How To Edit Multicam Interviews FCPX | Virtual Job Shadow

If it's super moody and dramatic, which this one kind of is, it's a serious topic, I'm gonna pick the answers that make me feel a little bit uncomfortable, a little bit emotional, and not the ones that are kind of just bland and generic. So after I have all of these cut, I'll watch through all of the answers again and pick out my favorites. This video is gonna be somewhere from 3 to 5 minutes, and there's 5 different interviews, so I'm only gonna use a couple answers from each person that was interviewed. So it really has to be my favorite answer. So I'm gonna do that super quick, and then we'll go into the next step, which is going to be using the Multicam tools to cut between shots.
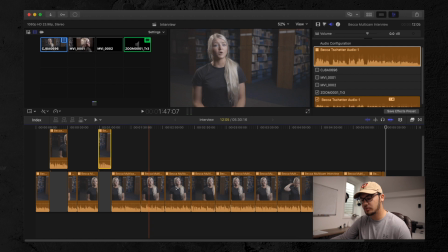529s
So for the sake of this video and not to waste any time on your guys' end, I'm just gonna pull up a couple random clips here as if I had picked these ones as my favorite.
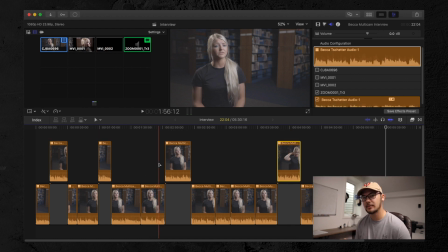538s
So we'll rock and roll with these four. Now what I do when I pick my favorites is I put my favorite clips on the top of the timeline that I'm working on. So how you do that in Final Cut is you hit P, which gives you the position tool, and then you just drag up.
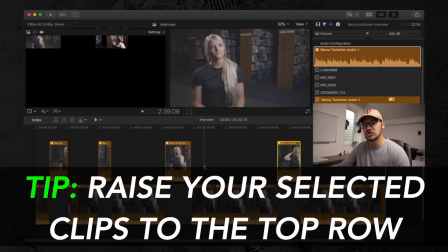551s
It leaves a gray box below. Then you know all your selected clips are on top of the timeline.
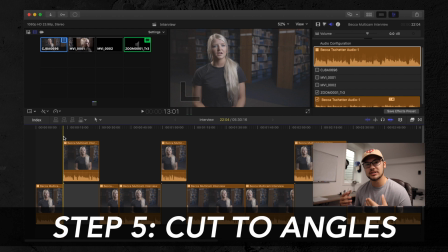557s
The next step that I just mentioned is you're actually gonna do the multicam cuts. So there's a couple different ways to do the multicam cuts. You can do it while you're actually piecing together the edit, but since I don't have any of the B-roll edited or sifted through or anything, I'm just gonna go ahead and cut just to show you guys what that process looks like. Now, what I think about when cutting these multicam clips is you want to cut to the tight shot or your B-cam or C-cam, however many shots you have. You want to cut to that shot when either A,
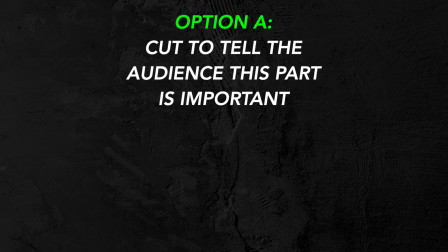585s
it's a really dramatic point and you want to get in tight to make the audience focus on what your interviewee is saying, or B,
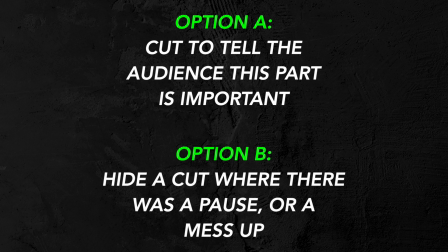593s
you need to hide a cut. So say the interviewee says something like, and then continues her answer. That is when you would cut out the and right after she says the word before the you would cut to the tight and then skip the So let's see if we can find one of those examples here to show you guys.
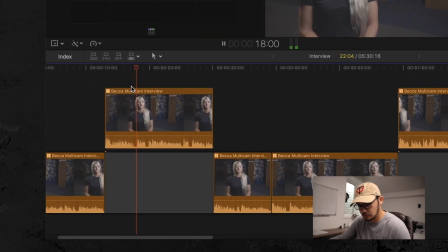612s Up with more information about it.
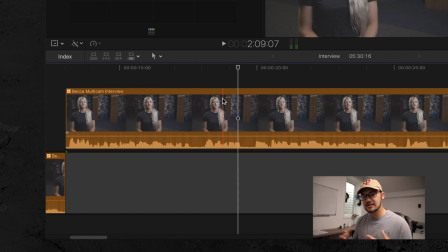615s
Okay, so I found a clip right here that has an in it, and I'll show you guys this example first, and then we'll go to the dramatic cut after this. So as you listen back here, listen for the With more information about it, it hinders your breathing.
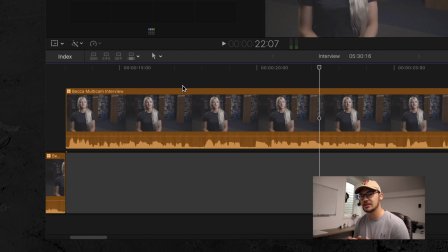631s
So you could tell right before she said it hinders your breathing, she said like she was searching for an answer. So what we're going to do here is the word before so in this case it is information about it. Any information about it. So right after any information about it, we're gonna cut there.
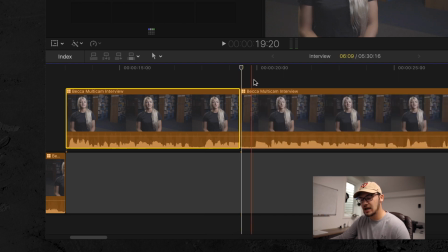647s
We're going to hit B, blade tool I have is my shortcut, and then we're gonna go cut after the It hinders your, So right before it hinders your, we can hit B again. If you have your keyboard shortcuts set up, you can hit trim to start and it'll cut there, but for those of you guys that don't have it,
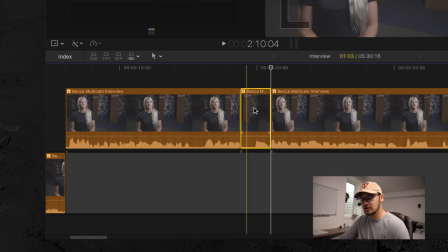667s
I'll just hit B, and then you're gonna wanna delete this clip here in the middle that has the So delete that,
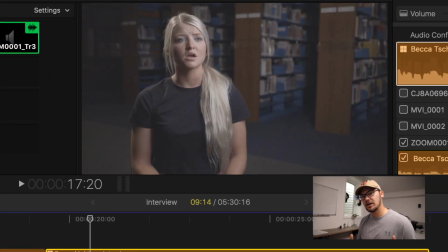673s
and then you can put them together. So now if I play it back, you can tell the is gone, but there's a little cut in between there that you can notice. So take a peek at what I'm talking about.
More information about it. It hinders your breath.
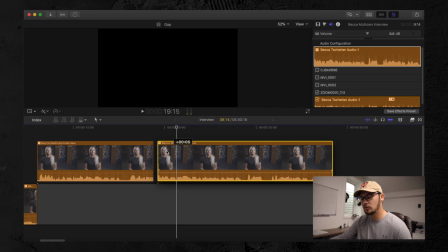685s
Did you see how there was that odd cut there for a second? How we fix that and make it look a little bit better.
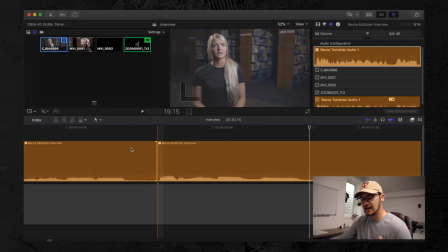692s
One, it was too quick. The answers came right after each other.
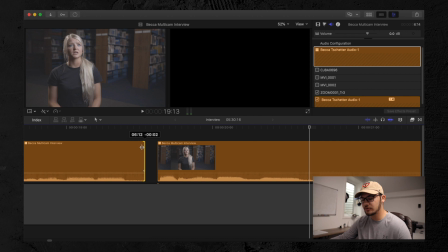695s
So after the first clip, I'm gonna drag it out here just to give it a couple frames after some breathing room for the next sentence to start.
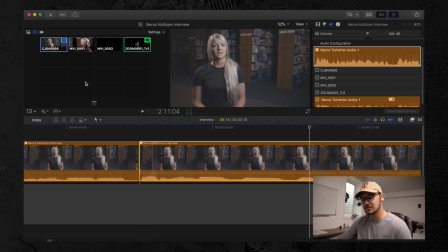703s
So then once we put these together, the second clip where the cut starts is where you're gonna wanna cut to your B cam or C cam or whatever you might have.
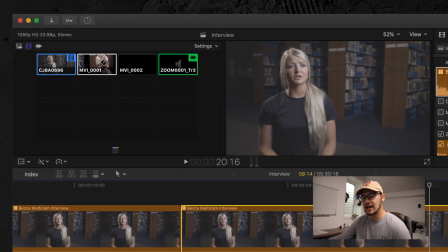711s
So how you do that is you just go up into this angles viewer here and you click your B cam, which in this case, it's this one right here.
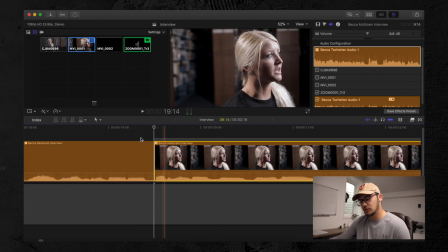719s
And now you can see it has cut to the B cam. So if we watch this back, it's going to look a little bit better and more seamless.
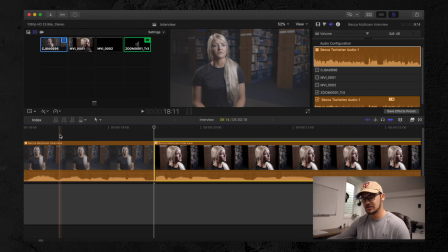726s
You're not gonna be able to tell that there was an in there to start.
More information about it.
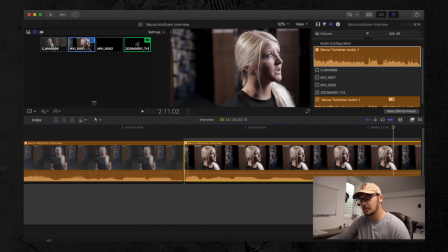731s It hinders your breathing.
So as you can see, that looks a little bit better. You can kind of tell it's a little bit quick still.